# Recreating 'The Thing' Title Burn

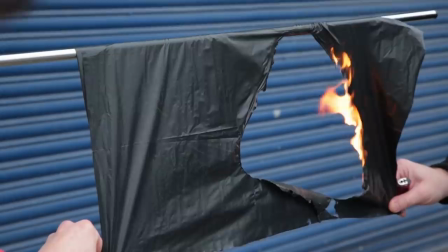(4:01)
Like for example those little flaming dripping guys which make a wicked sound by the way
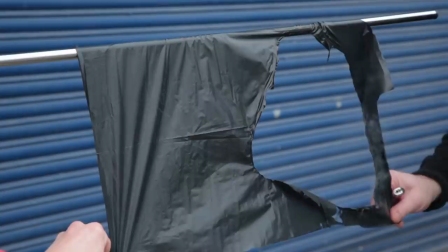(4:06)
but they will make a mess so make sure you cover your floor with something that you know won't set on fire. So because we haven't built a bespoke compact and frankly far more efficient box in which to create this effect we're gonna have to bring out the big guns. Now this is called a cult smoke machine and this is actually used by the fire department to fill entire buildings with smoke for training exercises so this should probably do the job.
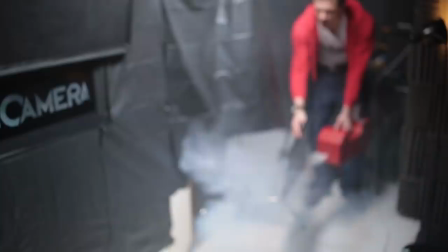(4:36)
If you're filling a space with smoke a good method is to use a little flag or something similar to spread that smoke out just give it a waft.
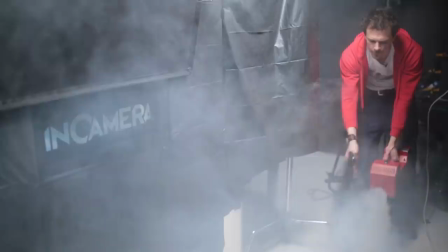(4:43)
We put smoke behind the stencil so the light within the actual text looks nice and consistent then
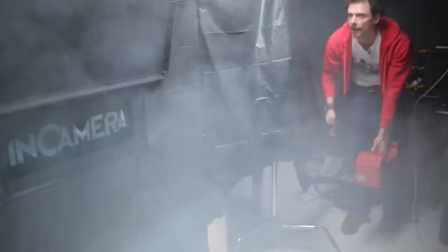(4:49)
we put smoke in front of the stencil to create those lovely volumetric light shafts as the plastic burns away.
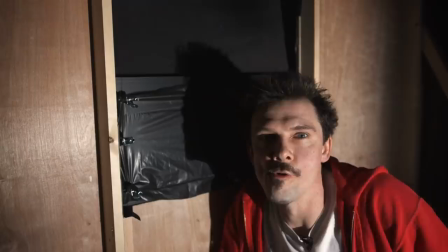(4:56)
So we attach the bin liner to the spacers using croc clips, then trim off the excess. Because you know, let's not melt any more plastic than we really need to, yeah?
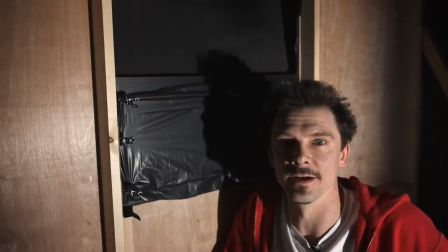(5:05)
OK, right, so we're all set up. We've got our, essentially a bin liner strapped across the back of our stencil.
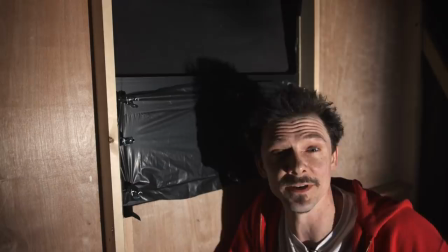(5:13)
And now we're going to set fire to it.
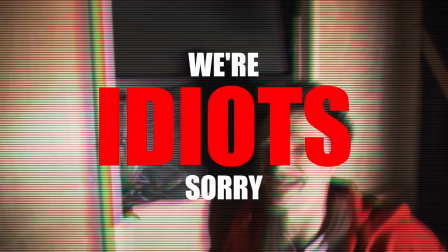(5:18)
Yeah, don't try this at home. And she'd probably be wearing respirators as well.
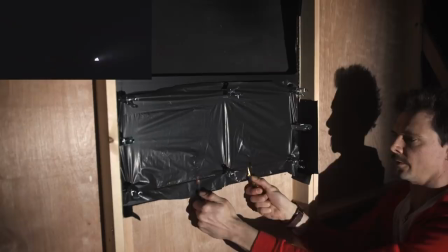(5:27)
OK, flames are ready. Rolling.
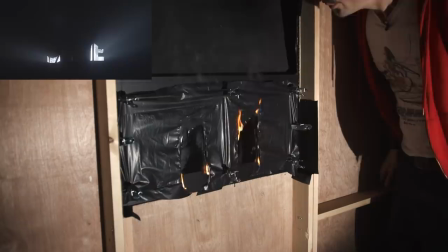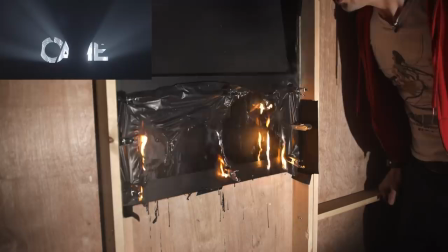(5:35)
So as you can see, the heavy plastic line-up went up well. Actually, a little too well.
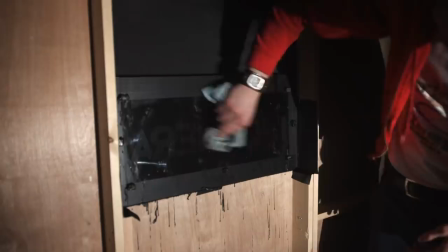(5:41)
I panicked and started trying to blow out the bigger flames in an attempt to control them. But what I ended up doing was just blow-melting plastic all over the glass.
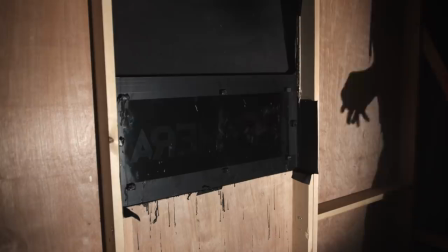(5:49)
But thankfully, it cleaned up pretty well. So the first thing we learned, the spaces were holding the plastic too close to the glass,
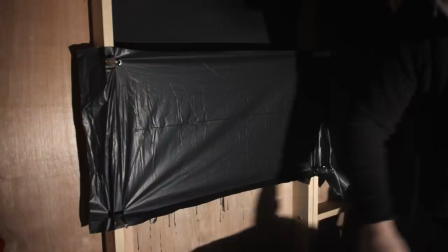(5:55)
probably no more than 20 millimetres so for the next test we attached it to the wood frame making
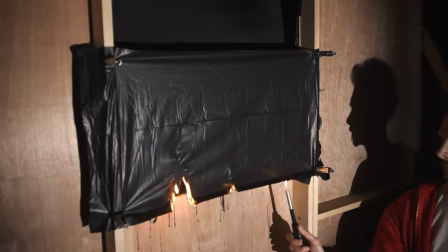(6:01)
the gap between the plastic and the glass something closer to 50 60 millimetres so
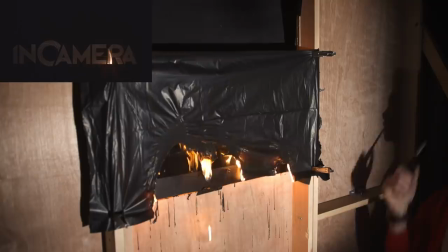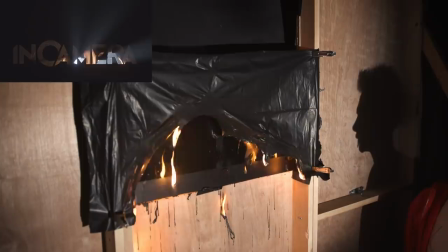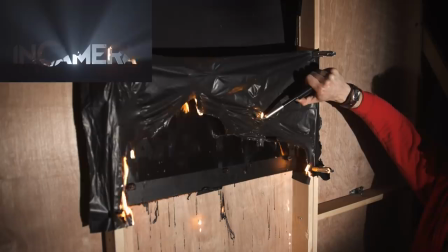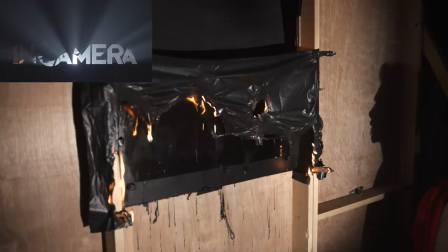(6:24)
the second burn started well but what became clear is that the thick plastic burned big but a little too slow
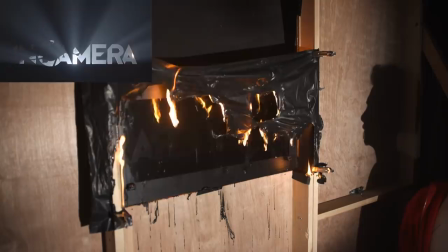(6:30)
and we were still getting thick blobs of plastic forming which would inevitably hit the glass if they got too big.
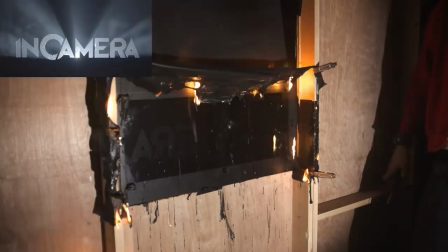(6:37)
Which happened. Again.
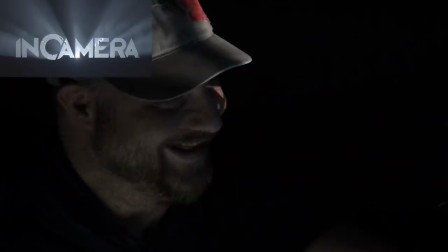(6:45)
And again.
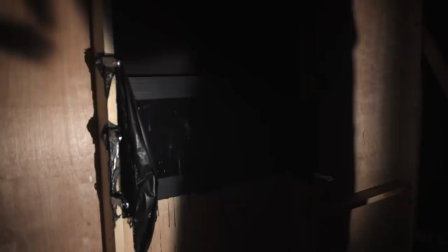(6:50)
and stand outside for a little bit because this is this is not healthy
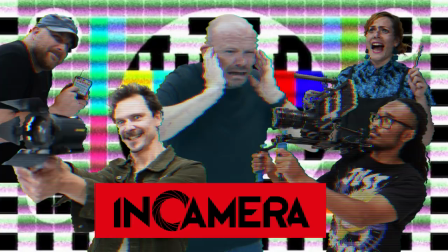(6:55)
so we went outside got some air
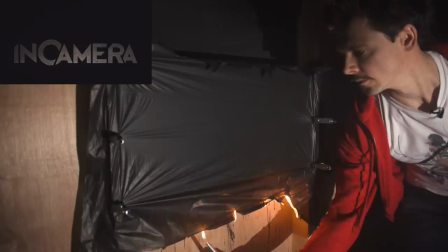(7:00)
then came back with a new plan we tried a thinner bag but this went up too quick
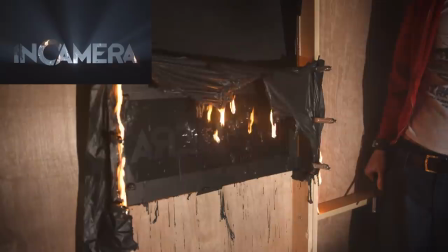(7:05)
and the fire wasn't dramatic enough so then we had a new plan after this many
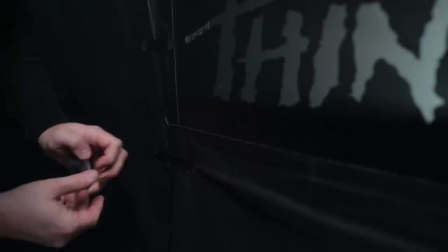(7:10)
attempts to find the right method combined with the fact that we'd breathed in quite a lot of fumes at this point we were confident enough to start getting takes with the main event so we attach the stencil,
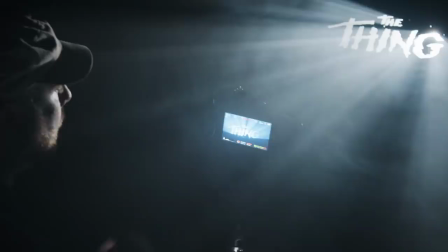(7:20)
covered any possible spill areas,
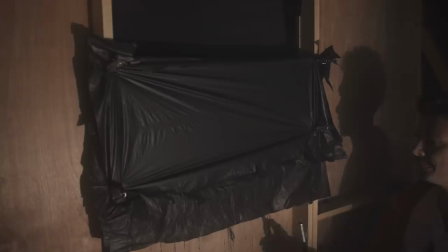(7:22)
and this time we stretched two layers of the thin stuff behind the stencil so we'd get the best of both worlds. Don't get burnt. Rule number one.
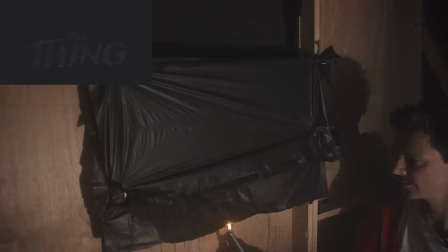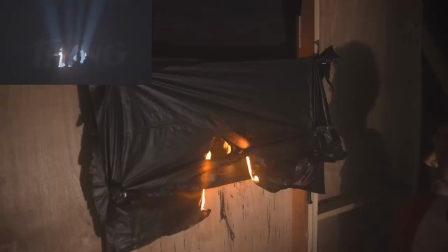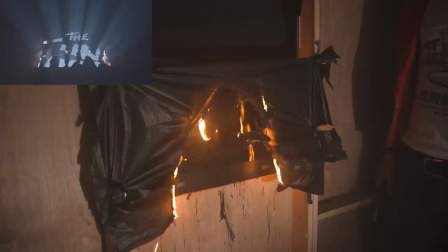(7:43)
And it worked. The burn was fast and dramatic without nasty blobs of plastic,
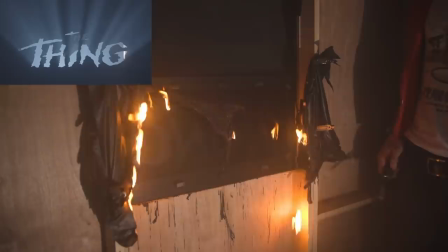(7:49)
but this was only the first go and I was worried and in my rush to protect the precious stencil, I jumped in and- Oh,
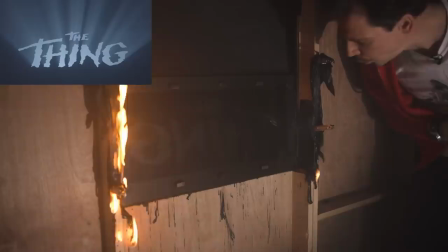(7:55)
I it. I hit it. I tried to get the thing away from it and I hit it. No, that looked pretty damn good, man.
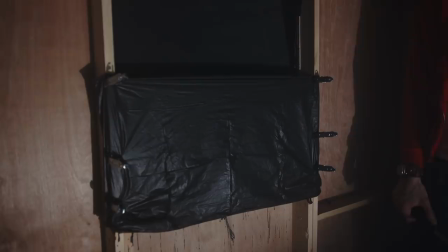(8:03)
Turns out it was a good take, but even if one take is good, always get another, just in case.
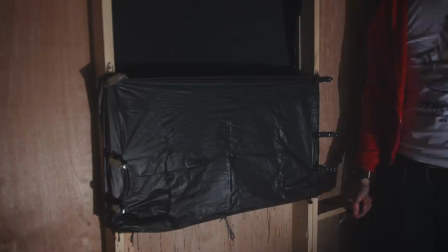(8:09)
Okay, you ready?